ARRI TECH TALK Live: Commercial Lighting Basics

Hi, my name is Art Adams. I'm Cinema Lens Specialist here at ARRI in Burbank, and we're here in the creative space where we've got a little setup to show you some of my tips and tricks around commercial lighting. I was a cinematographer for a long time, and I shot a lot of commercials and corporate projects, and I picked up a lot of interesting tips and tricks. And what I thought was really interesting in my career was the projects that I shot where I really had to improvise prepared me for what I had to do when I worked on bigger budget projects. So I'm going to show you a mix of projects. I'm going to show you a couple of kind of mid-tier commercials and one kind of larger tier commercials. And we're going to go through the tips and tricks, and you may see some overlap between some of the things that I did. I'm going to talk basically about my thought process, how I approach these kinds of projects, and the kind of environments we're working in now, where budgets are smaller, we have to do more quickly. You know, back in the 1980s and 1990s, commercials were, they cost a lot of money, and you could do three or four shots in a day, and that was fine. Now it's more like working in episodic television, which I did earlier in my career. And I think that's fun because you really have to think on your feet. You have to move quickly. At the end of the day, you may have shot two or three commercials in a day now. It used to be you might shoot one a day, maybe take a couple days, and now you really have to crank them out. But the expectations are the same. You still have to deliver. Fortunately, there's a lot of technology that helps. Cameras are better, especially digital cameras are probably better than film was when I was shooting commercials on film earlier in my career. And we have a lot of lighting tools that really help us out, and we're going to talk about that too. So why don't we go into the first spot? Let's roll the spot, and then afterwards I'm going to do some drawing and show you what I did.
Mom said not to open it till Christmas.
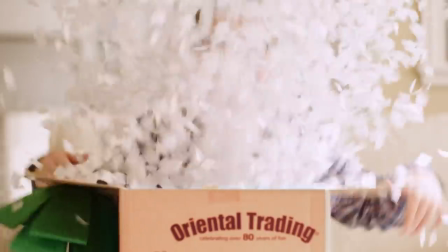2:03 But it's from Oriental Trading. Just a peek! I told her not to open it, Mom.
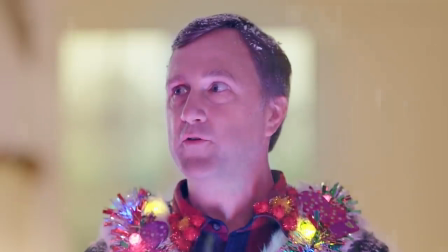2:12 I guess Christmas came early.
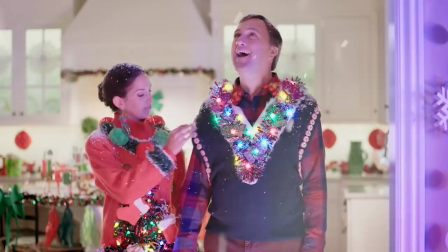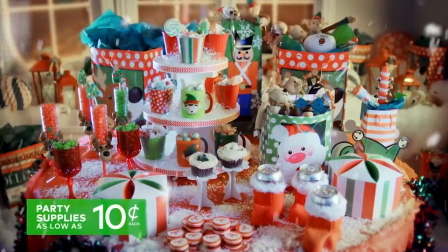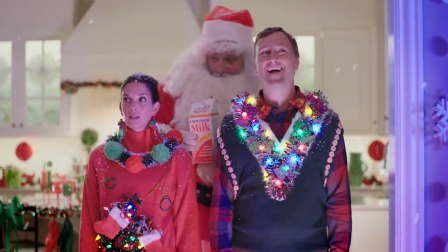2:25 You're out of milk.
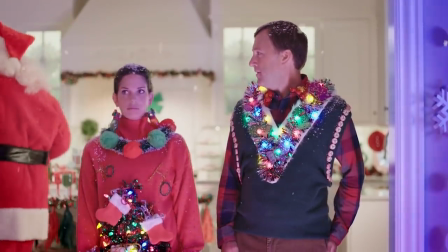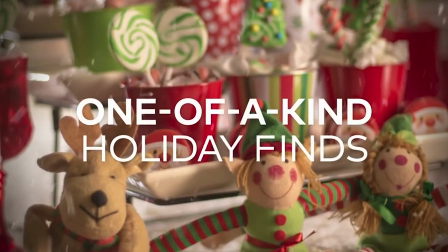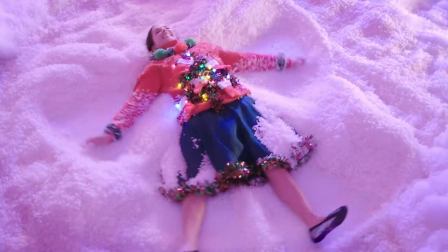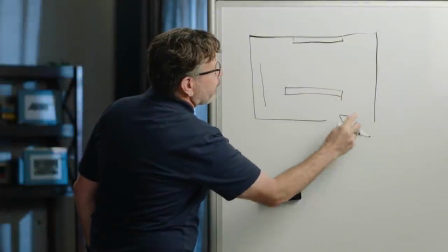2:43 Let's go to here. So this is the kitchen.
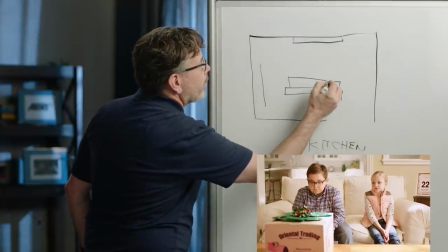2:52 So there's a couch and two kids, and there's a camera.
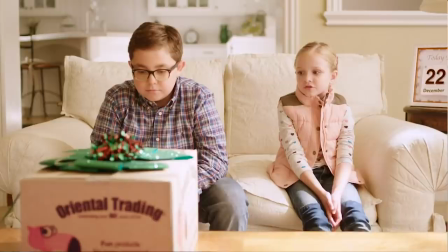3:00 And what I did was I basically surrounded them with light.
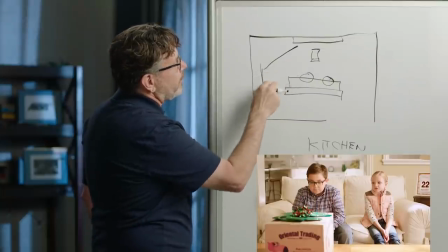3:06 These are probably grid cloths because I tend to like very thick diffusion.
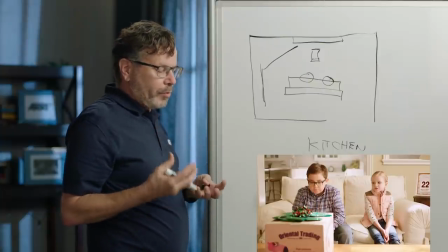3:11 I really like creating big soft sources because you get a really nice specular highlight in skin and in shiny surfaces.
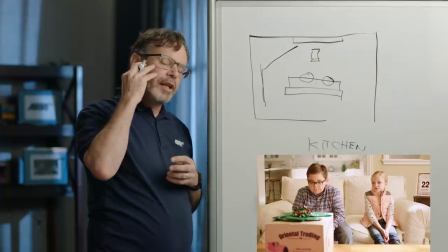3:18 And what that means is that you've just got a very you know, if skin is slightly reflective, you'll see the reflection of that light in the skin.
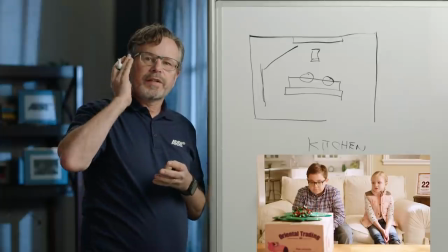3:25 So you don't just have a bright side and a dark side.
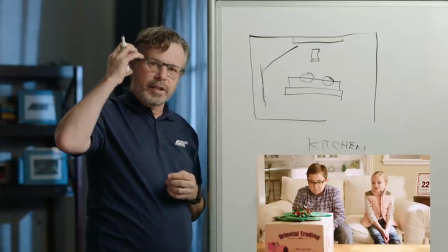3:28 You have a bright side, a dark side, and a really interesting highlight that kind of just kind of makes the face glow a little bit.
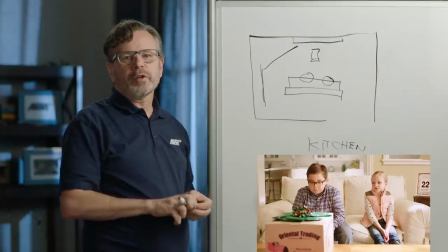3:36 It's a very common commercial trick. And also the way the shadows roll off is really interesting.
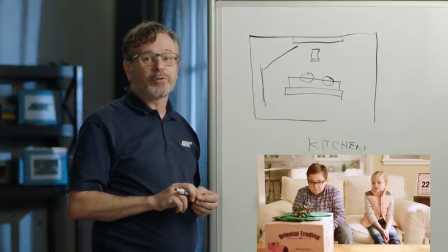3:42 The big wall of light has been a commercial staple for a long time. I do it a little differently.
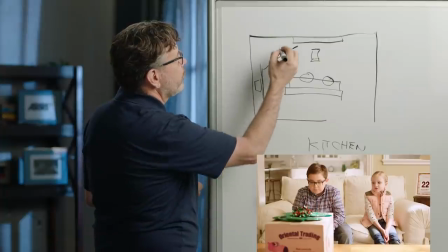3:48 I don't just make one wall, I usually make two because I want to wrap the light around a little bit more. So if I recall correctly, these were 2K open face ARRI lights, just big broad punchy lights.
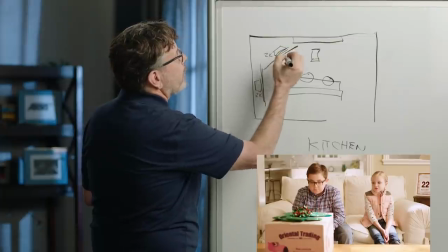4:05 This one's knocked down a bunch, so it's not nearly as bright. There's a bunch of wire in this one.
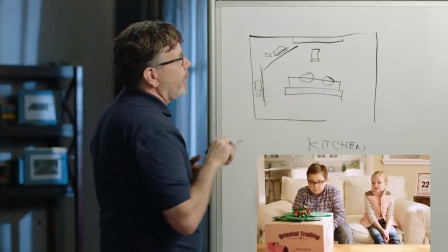4:10 What this does is I've got a key from the side that's very soft and creates the impression of window light, but then this light kind of just wraps it around.
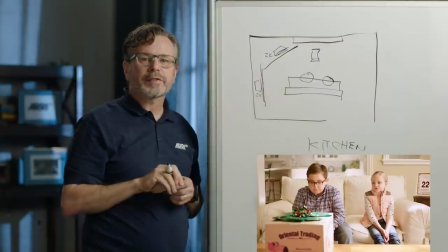4:19 So basically, this is my fill light, more or less. I love filling from the key side because
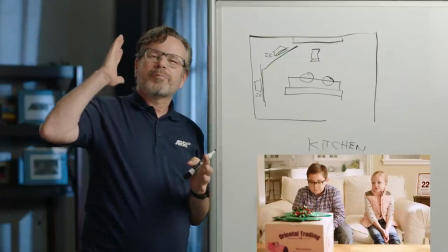4:26 what that does is it if you have a bright side, like right here, actually, I'm doing it in this setup.
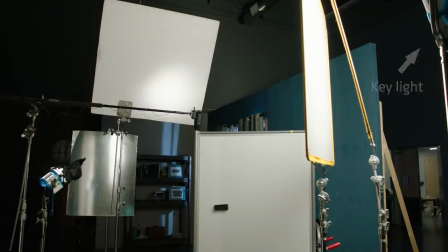4:32 I have a bright side and a key side and a fill side. And that works for a lot of things, and it's fine.
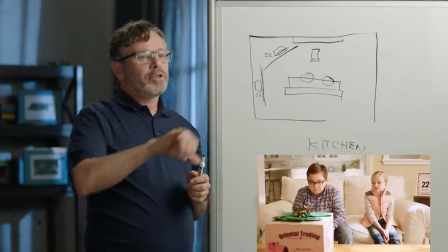4:38 But if I had put the fill over here,
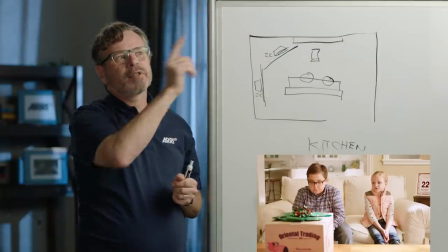4:42 then I could control how this light wraps around, and I would have a bright side.
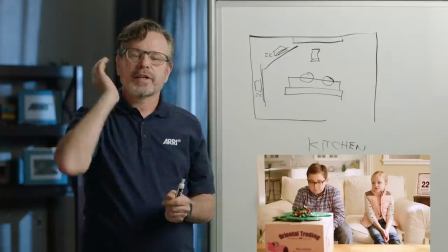4:47 I would have kind of a fill area in here, and I'd have a dark side. So I'd actually have more of a transition of tones from one side of the face to the other.
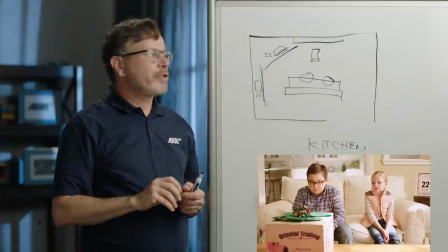4:54 Here, I've just basically got bright, dark. So this is why I like filling from the key side, because then you've got bright
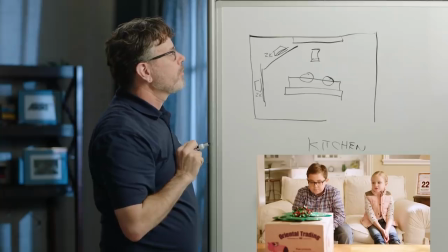5:03 less bright, and then over here, it drops off even more. So it's a nice range of tones, although here in this setup, I didn't actually do that.
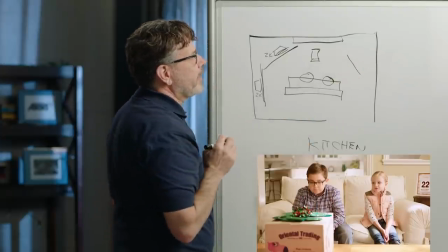5:11 I'm pretty sure I had a fill card over here because it's a very bright and happy commercial. We didn't want the fill side to go too dark.
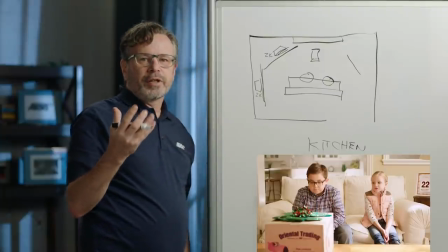5:17 Now, I've created this impression of window light pouring into the space.
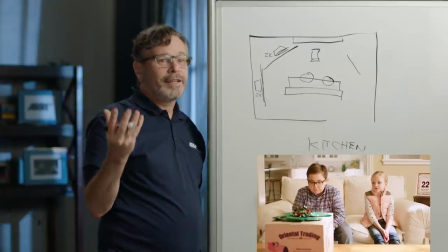5:22 It was about 10 o'clock at night, and this is actually the last shot we did.
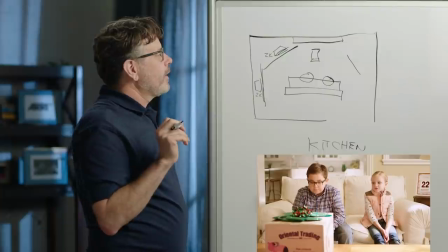5:27 So I wanted to be a little more convincing. One thing I learned from one of my mentors is that if you add an accident,
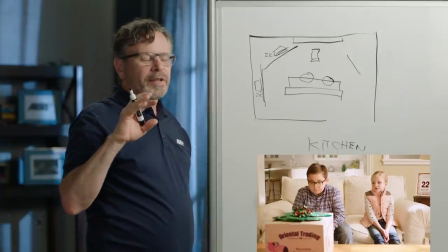5:35 like a piece of light raking across the set, something that might happen in real life but doesn't normally happen on a set,
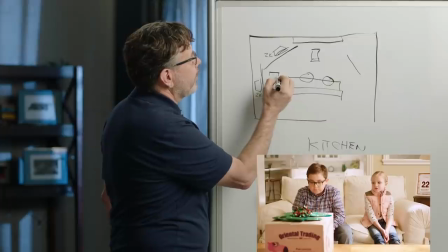5:42 then it just feels more real. So there's a Leco right here, and it's just projecting a pattern, you know,
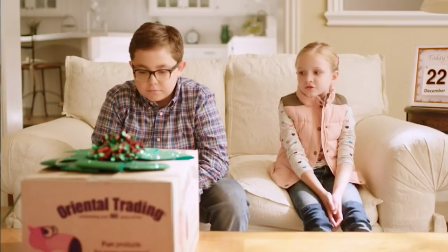5:50 across the little girl's lap and her leg, almost as if there's just this stray piece of light just pouring in. It's a little bit too bright, and it's just hitting a random spot in the scene. And that, to me, gives it a little bit more believability.
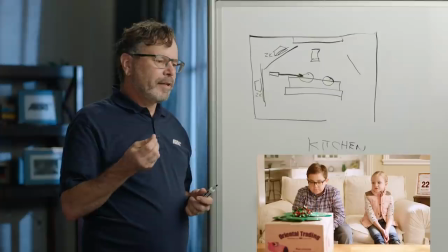6:04 That's something I've done a lot throughout my career.
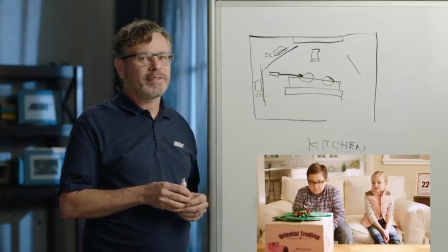6:07 I'm really happy I worked with this one DP when I was an assistant who did that a lot, because it can be really convincing.
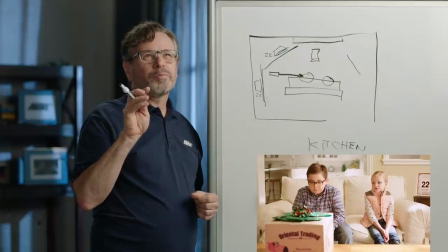6:14 And there's another place where I did something like that in the next spot I'm going to show you.
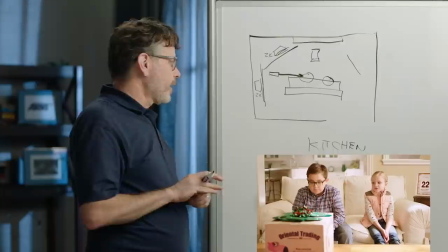6:19 So remember this trick. Let's go to the next shot.
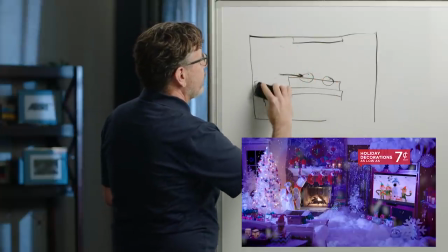6:25 All right, so this is the setup that we lived in for most of the day.
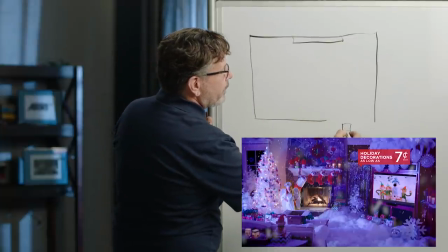6:33 So cameras here. Here's the fireplace.
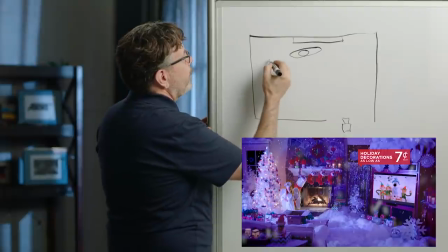6:38 We've got the little girl. And then this is now a bounce.
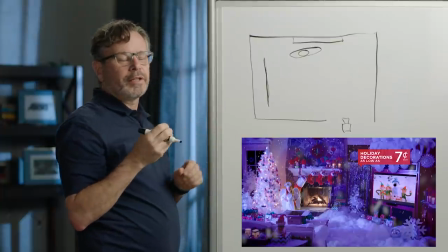6:44 Probably an ultra bounce because I like really matte bounces. I don't like, don't use griffs too much because griff has a little bit of shine to it.
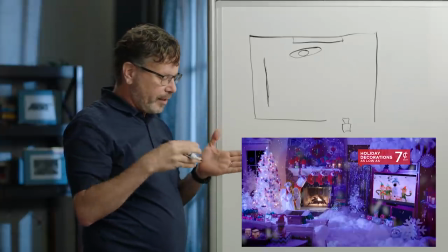6:52 Sometimes that's nice, but usually I just want the sense of light hitting a matte surface and spreading rather than
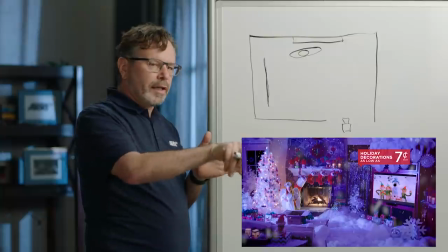6:59 that spread plus a specular highlight. It's just a different feel.
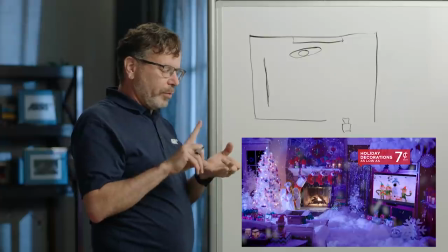7:04 I tend to like really thick diffusion and really matte bounces. So it's just my personal style.
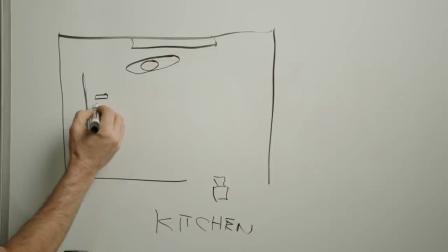7:09 Now, this was at an era where sky panels weren't really common yet.
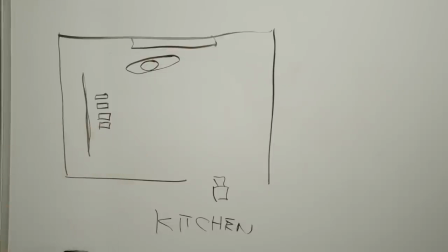7:14 And if I had two or three sky panels, this would have been really easy and I could have shot at much higher light levels.
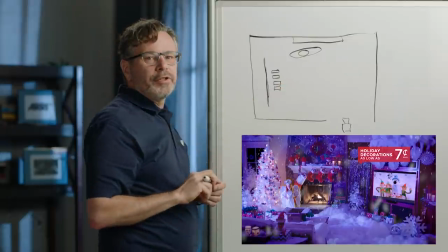7:19 As it was, we had some small Fresnel LED units because I wanted to create the sense of a Christmas tree.
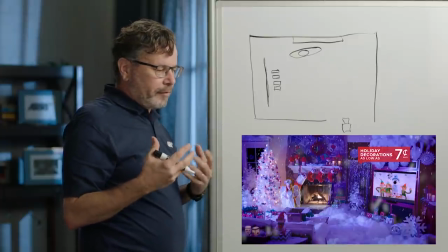7:26 And I've always been fascinated by the light that comes off of Christmas trees with multiple colors, even when I was a kid.
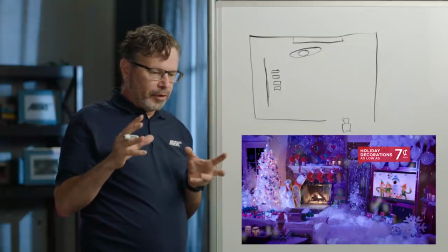7:32 There's just something about all these colorful sources mixing together, and it's a really interesting quality of light, and I wanted to emulate that.
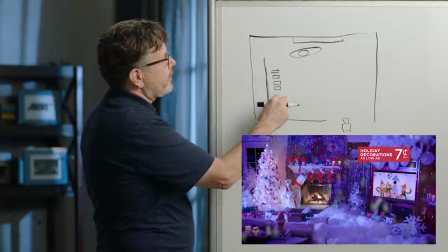7:39 So what we did was we got a bunch of these LED lights and we bounced them into this ultra bounce.
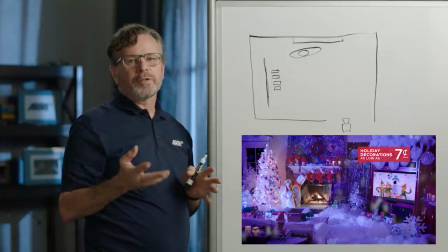7:44 And then we put them on two different circuits and we had a couple different colors. There was like a warm and a cool.
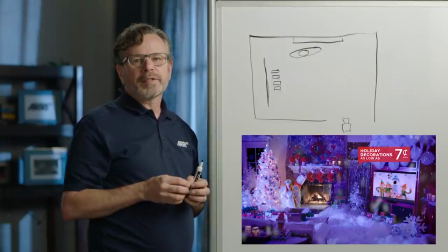7:50 One of them was the base. I think the cool was the base.
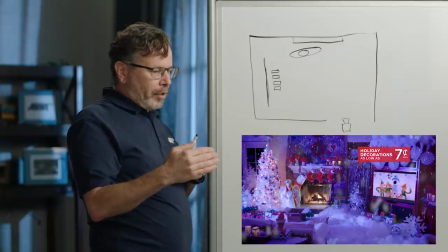7:53 Basically a base illumination where when the other lights flashed on and off, I would always have just a base level.
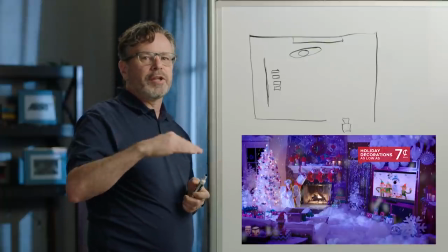8:01 And I wanted not only the light level to change, but also the color to change, because I think that's really interesting.
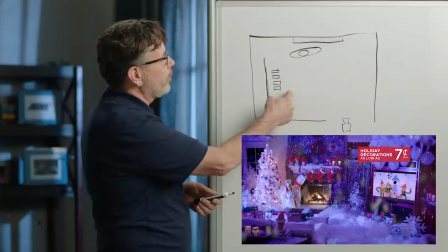8:06 Now, sky panels actually have these kind of lighting effects built in, so I could have put one or two or three of these in there and gotten a much more sophisticated look.
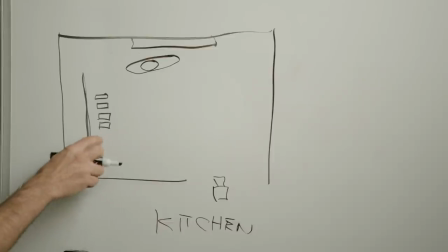8:15 But we had to do this off of a dimmer board.